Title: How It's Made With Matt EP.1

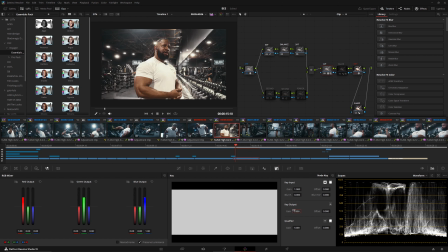I usually never run LUTs at like the full capacity because the people who are more experienced make them more powerful than necessary to work with different types of like log curves and stuff. So let's just say like you're working with black magic footage, you probably need to run this a bit more intense to get the same results.
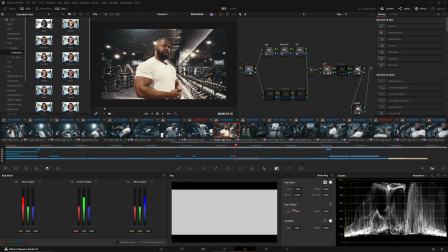But because I'm running HLG, I don't need to run it completely at full strength. So once I'm done with this, and I'm like, okay, cool, this is my base. I'm working with this. Second hand, the second part is to balance it. And I can go to my balance node, and usually what I would do, and this is what Colin Kelly does as well,
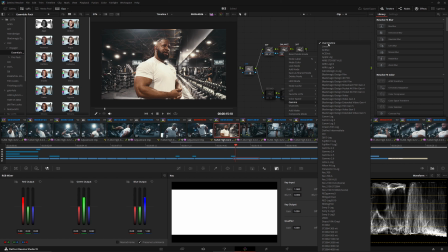is I would go to gamma, change this to linear on the balance node, go straight to the primaries wheels and use the gain wheel as a universal wheel to kind of like push the image
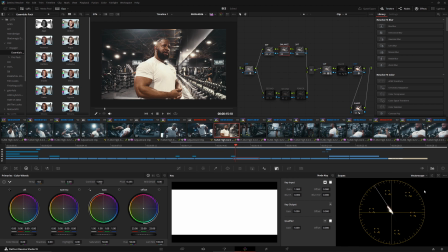in a direction I want it to go in that looks natural. And I got kind of like experimenty this time because I wanted to do two things at once, kill two birds with one stone. So I wanted to change the hues of the image while also balancing it.
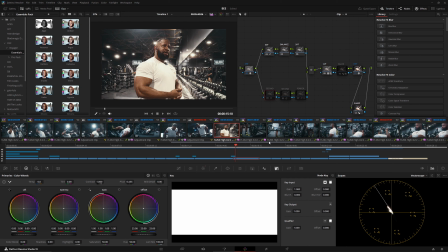And I opted out for this and I went to the color warper tool. And I'm going to turn this node on right now.
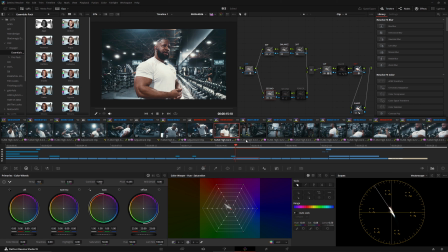Boom. And I noticed that the gym already had like blue tones in the blacks already, like wanted to creep out when I was playing around with it. So I was like, well, why don't I just do both at the same time?
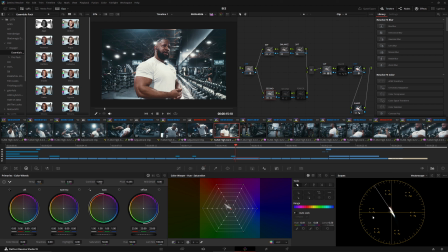And I grab this snowflake and I just drag it over and I kind of eyeball this cloud right here so that it's straddling the middle, and keep a close eye on his shirt and be like, okay, looks natural now, And that's what I did. Not too much going on there.
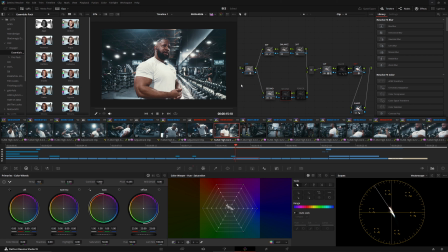And then what I'll do is these colors are kind of hot, and that's not really a professional way of saying it, but to me they're very pop. They pop too much. I don't like that. I like dull, muted tones. That's just how I am as an artist. So there's two ways you can approach the next step, and this what I wanted to do next is I wanted to
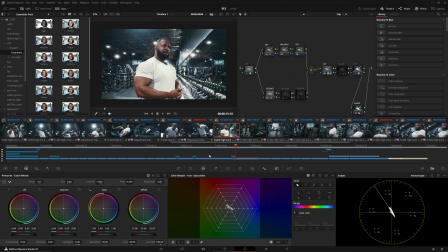how do I put this? I wanted to make the colors more dense. So when most people talk about the cinematic look on YouTube or on Instagram, what they're saying is an very unsophisticated way of saying, oh, I want this to look more filmic. Well, what is the properties of film?
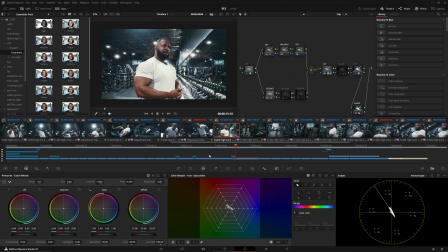Film emulations, for the most part, have dense colors that don't fight each other. So you want color harmony. You want all the colors swimming together harmoniously, and you can have maybe one or two kind of stick out, but all of them shouldn't be conflicting.
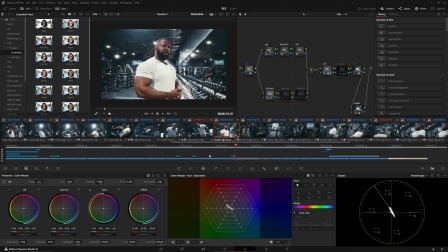They should all paint the image evenly. So what I do is I try and kill off the ones that are too strong and bring them down to a level that they're not really exceeding too much the attention grabbing potential of all the colors in the image. And this is very simple because we just have skin tones, and he's the talent and I want everyone to look at him.
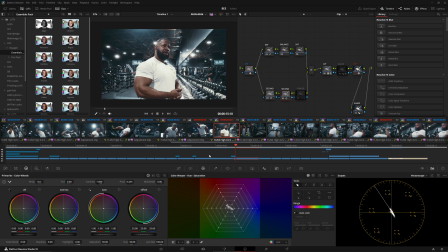So what I did was I increased the density to the point that he kind of looked like the way I remember him standing right there in front of me at the gym. So this is more or less what his skin tone looked like to me. And you can see on the vector scope on the bottom right-hand corner of the screen that this color is not exactly losing saturation.
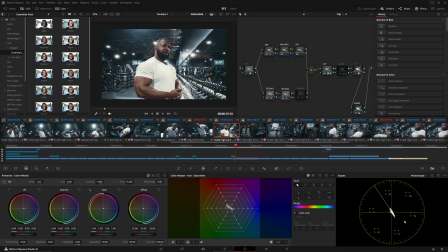It's just becoming more compressed. That information is still there, but the cloud is becoming more dense. Everything is like hugging onto each other. So it's not all spread out. And the contrast is like the brightest on the highlights of his skin, and in the shadows it's like a different muddy type of the same color.
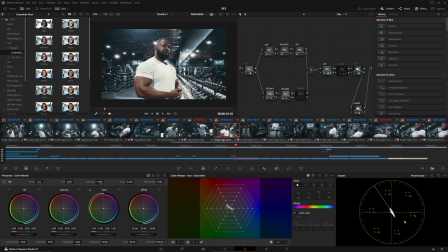No, we're just pulling all that in and it looks a lot more like solid, to me anyways. Everything is subjective, so I'm just explaining how I did it. You guys can totally disagree with me here, but I'm just doing my best to try and get you guys to like get inside of my head. And then I go with my foreground.
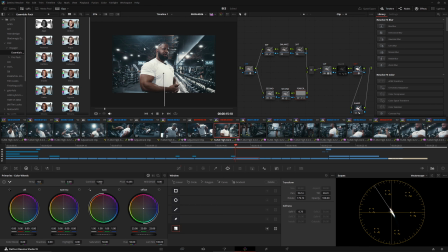I actually will go and take a gradient adjustment power window tool, and I will put it on the bottom. And the reason I do this is because I don't want people's eyes wandering to the bottom of the screen. If you pay attention to the floor down here,
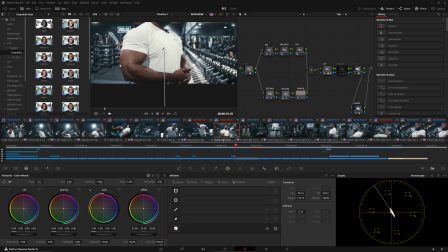for the most part, I'm like evening out the tonality on the floor.